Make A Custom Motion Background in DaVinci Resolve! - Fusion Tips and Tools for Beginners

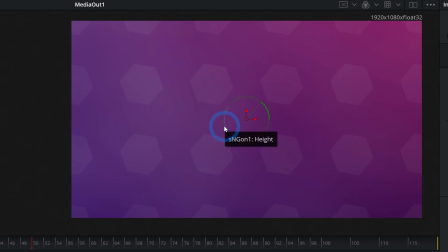And now those are rotating, and we have something that's a little bit less of a star.
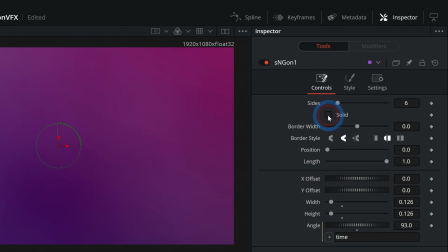With any shape, you can deselect solid and push up the border width, kind of like you do with a mask.
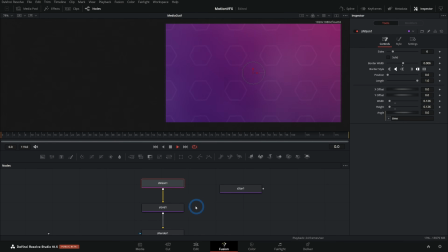That'll give a little different look. And there's all kinds of shape filters and everything we can do to kind of procedurally build things with shapes. This is such a cool way to do it with nodes, to be able to kind of build things in steps, and then you can, you know, rather than duplicating this shape and offsetting it and all of that stuff manually,
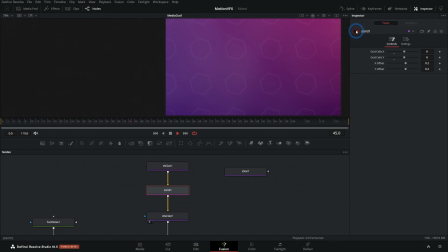it's just using a filter. So I can turn that filter off at any point. I can change things about it, and it's really fast and really easy. If you want to learn more about shapes and filters and kind of procedurally building things like this, let me know in the comments and I'll do more videos on that.
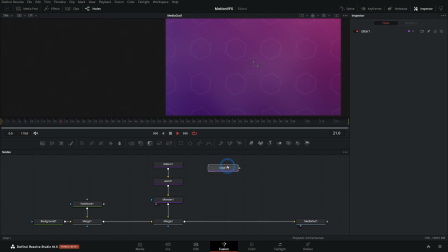So we have a pretty cool looking background here. Let's take this media out node to the right, and let's maybe add a little bit more kind of darkness to the edges. And I can do this a lot of different ways. I could just run this through something like a color corrector.
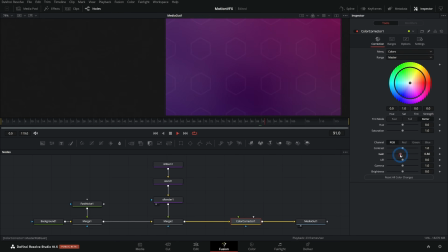I could take this color corrector and just push the gain down maybe, and then add a mask.
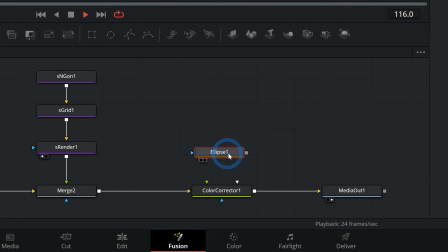I can just grab this ellipse mask, drag that in, and drag this mask onto the color corrector like this. That'll connect it to the blue input, which is always the effect mask for whatever node you connect it to. And this is just gonna tell this color corrector to only do its job inside of this mask.
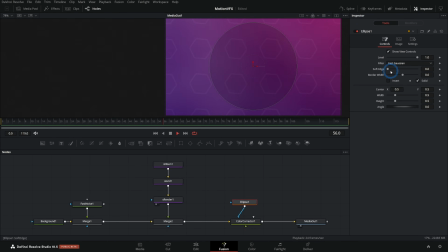And what I actually want is it to be outside of the mask. So I can go over here to my mask controls and select invert. And then we'll adjust the width and the height of this mask, and we'll soften it out with this soft edge, push that out a little bit.
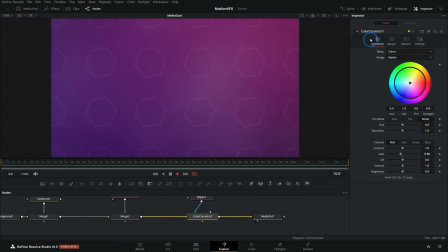And now this is just a little bit subtly darker on the edges. I can turn off this color corrector just to see how much work it's doing. Maybe I can take the gain down just a little more. It'll give this a nice little vignette that's not too over the top.
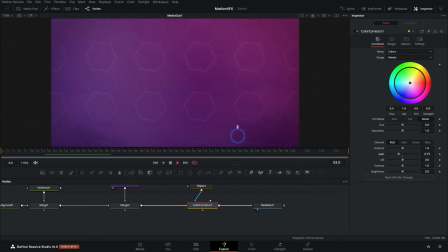And yeah, we have a cool looking background here, and it's just not that much work, right? And you can make whatever you want.
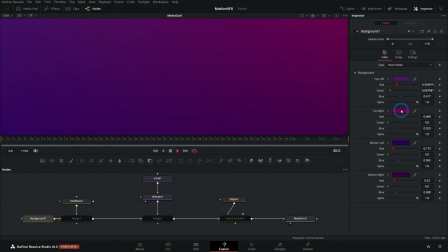Let's kind of break this down. The first thing we did was make this purple background with the four corners, and just the corners are just little different colors, just so it's not just one solid color.
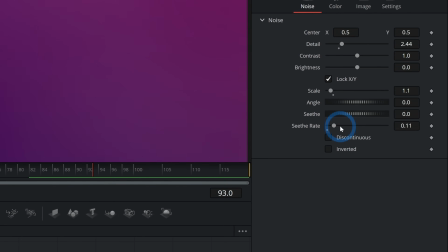And then we added that fast noise on top of it. We pushed up the seethe rate just so we have that subtle kind of blobby movement.
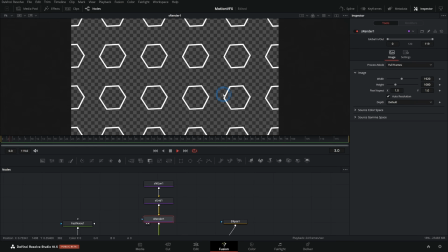Then we made a polygon shape and we ran it through a grid filter here and put that through a renderer so that we can actually composite that on top of other nodes.
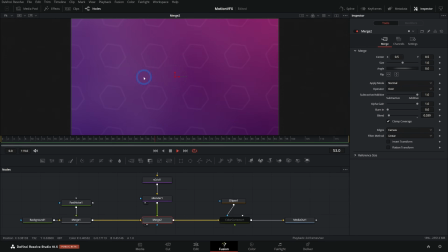So we put this on top of that purple with the clouds on top, and it already looks cool. Then we added the color corrector with that really soft ellipse mask that's just darkening the edges a little bit, making that nice and classy.
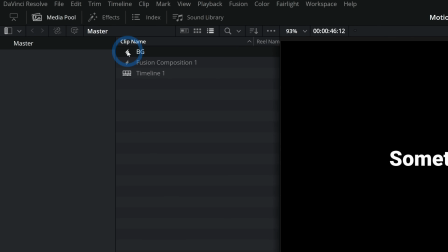You know what I'm saying? And again, we can use this fusion composition as a background.
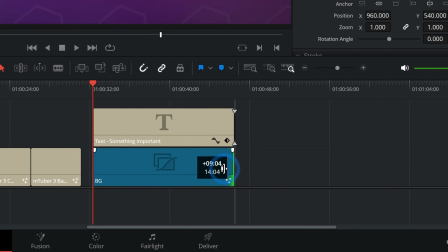We'll just drag this into the edit page, trim it to how big we want, and then boom, we have our really nice background.
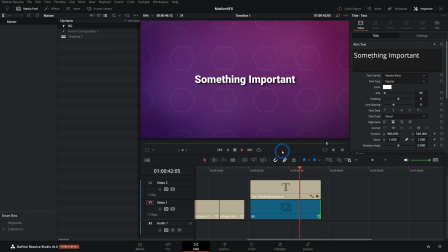Isn't that awesome? So easy to get something that looks nice like this, and it can be exactly what you want. So there's a way to make something custom that's maybe not as quick, at least the first time.
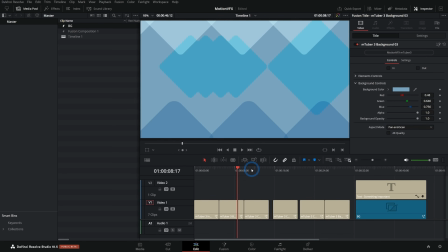If you want something that you can still customize, but it's definitely a lot quicker, you can check out the awesome templates from MotionVFX. That's another really nice way to get some beautiful motion graphics without a whole lot of work. There's a link to MotionVFX in the description. Make sure to check that out. And I hope this was helpful for anybody trying to learn Fusion, get their feet wet in the whole custom motion graphics game. Again, if you're just diving into Fusion, make sure to check out the Fusion Survival Guide. It's a free video course. It's available also in the description. Hey, thanks for hanging out with me. There's probably some kind of joke about a background check in here. What do you think the best background check joke is? Why don't you put it in the comments? You know what I'm saying? I want to hear from you. From you.